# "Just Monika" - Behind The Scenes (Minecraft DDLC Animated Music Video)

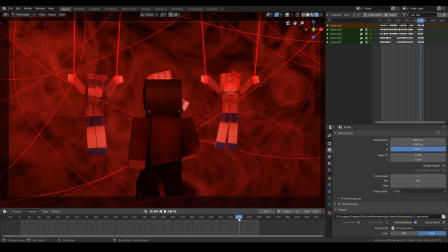Oh yeah, about this shot. This shot is very perspective based because
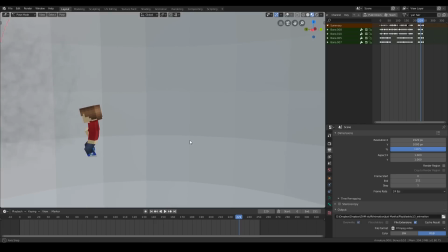Zach looks very dumb when he's running towards the camera here because I did not animate his lower half.
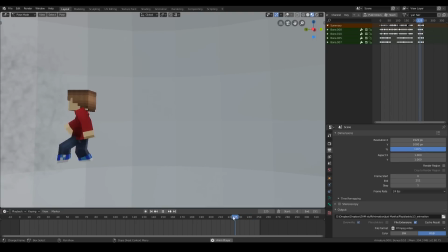He just, it's not very polished at all.
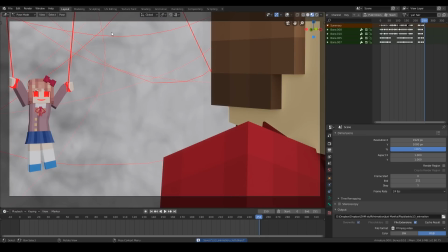But yeah, you can't notice from the camera, so that's all that matters.
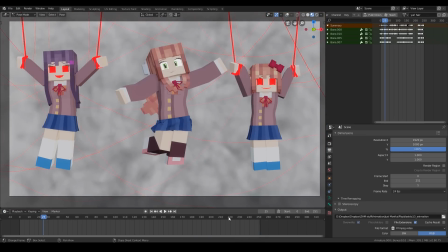In animation, most of the time, stuff does not What am I saying?
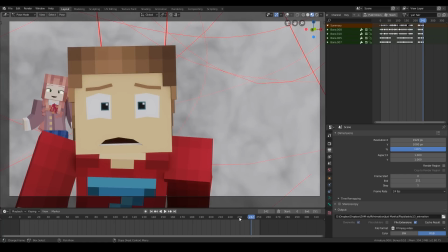Stuff does not matter unless it looks good from the camera, because that's where you're going to be seeing it.
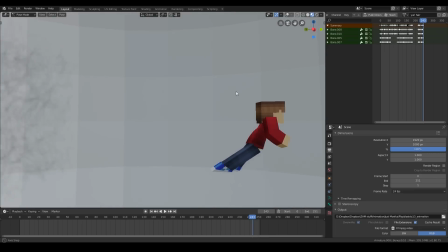So if it looks bad from a different angle, that doesn't really matter. The only time it does matter is if you're in game design.
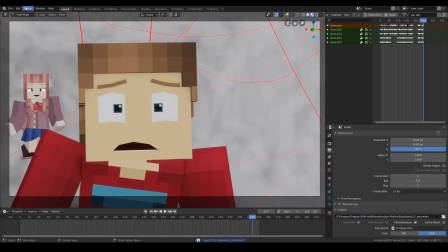That's when you have to have all your animation look good from every angle. Yeah, let's take a look at the next shot.
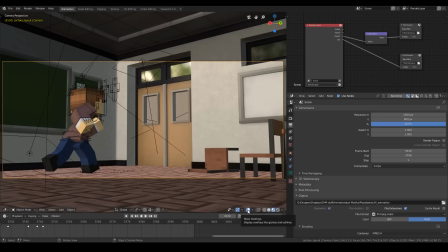Alright, scene 14.
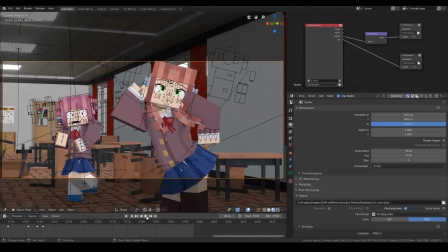Ah yes, the Monika Thanos shot, where she snaps people out of existence.
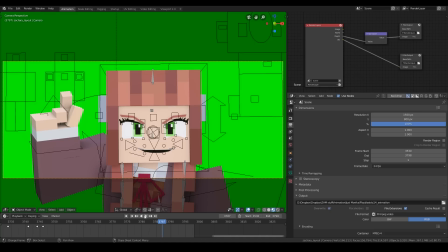And yes, this was green screened as well. We didn't have a way, or we did have a way, but it would have taken too long to just completely remake this scene in another file and add the background in, so we just green screened it and did some color correcting.
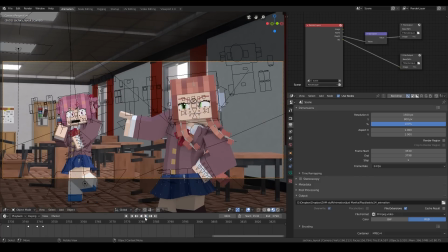So yeah, for this shot, what is there to say? Oh yeah, she, like I said earlier, this rig doesn't have thumbs.
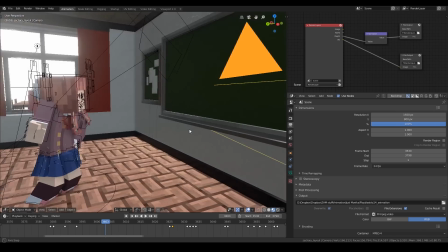So when she snaps, I actually notice how there's no thumb here right now.
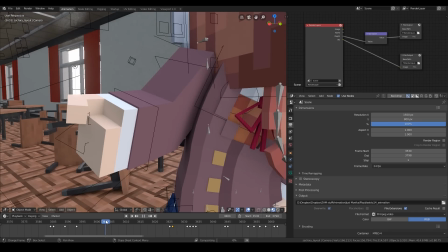When she closes her hand and opens it again,
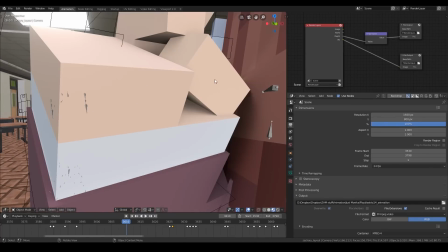I created a separate thumb mesh and just parented it to
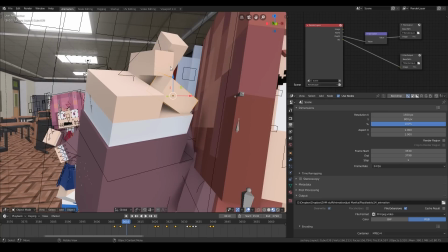her wrist so it would look like an actual thumb. because she needed to.
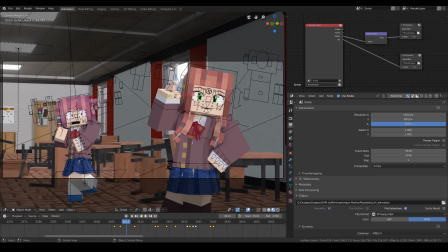You cannot snap without a thumb. That is physically impossible. So I had to add a fake thumb for that shot.
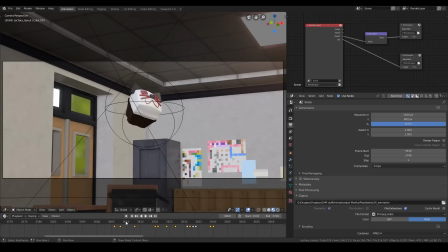So yeah, poor Cupcake. Cupcake blew up. And yeah, those explosion blue zap effects were all done in After Effects.
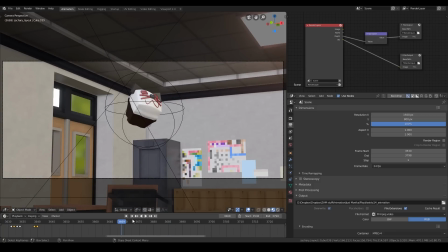I had to learn this plugin called Saber, which is the same effect that, if anyone has seen Enchanted Mob's Disconnected video, when the animatronics are getting shocked by lightning, he actually used that same plugin.
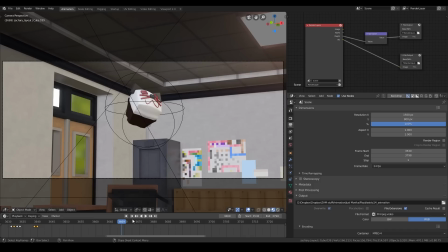And if anyone has seen Andy BTTF's Baldi animation, it's the same
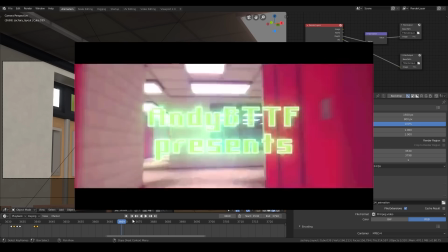plugin that was used to make that electronic looking text at the beginning.
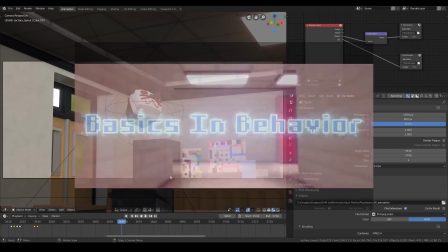So yeah, I had to learn how to make that.
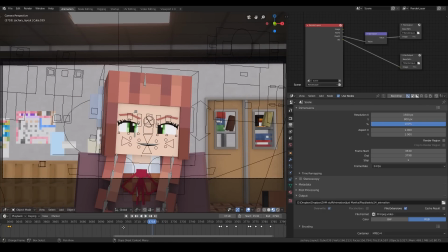So yeah, a lot of people noticed this, and I put it in the behind the scenes short as well.
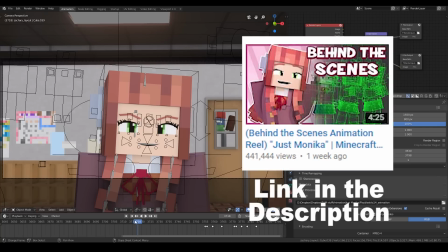Also check that out if you haven't yet. There's a short animation reel behind the scenes with some fun facts in the corner.
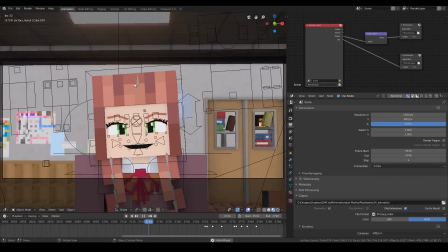And this shot was actually completely reanimated after...
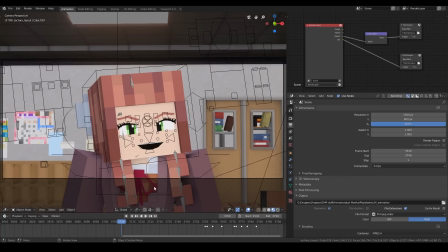Oh, it was reanimated from a shot in Enchanted Mob's video, Trust Me. I'll actually show it on screen right here.
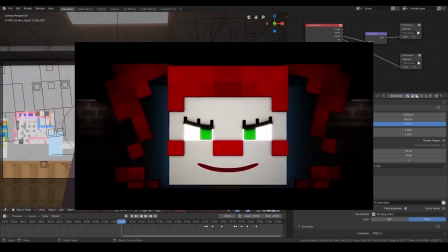And it is the exact same animation, but some people didn't know what I meant by that.
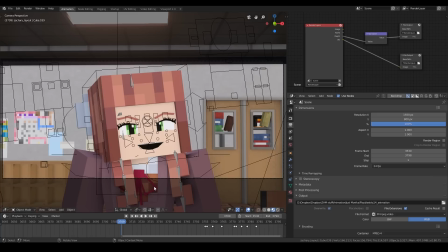It is not it's not the same animation copy-pasted onto the rig, because Enchanted Mob uses a different program, so I had to animate it from scratch still. I just did the same movements and facial expressions.
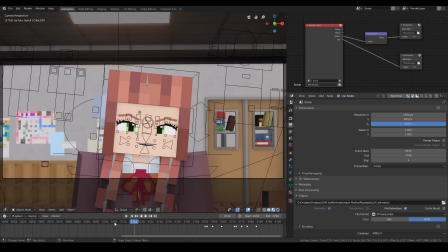It's, I don't know, it was just kind of a nod to that video, because whenever I was first imagining this song in an animation, that was all I could think of for this part, so I just ended up doing it for the meme.
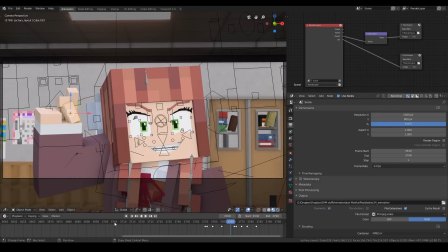So yeah, again, fake thumb here.
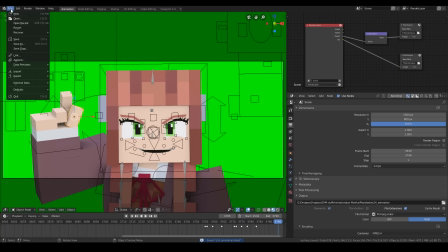So, I guess we'll just take a look at the next shot. Alright, scene 15, where she goes into the real world.
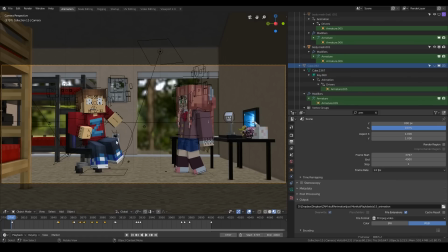So, like I said earlier, this is our room.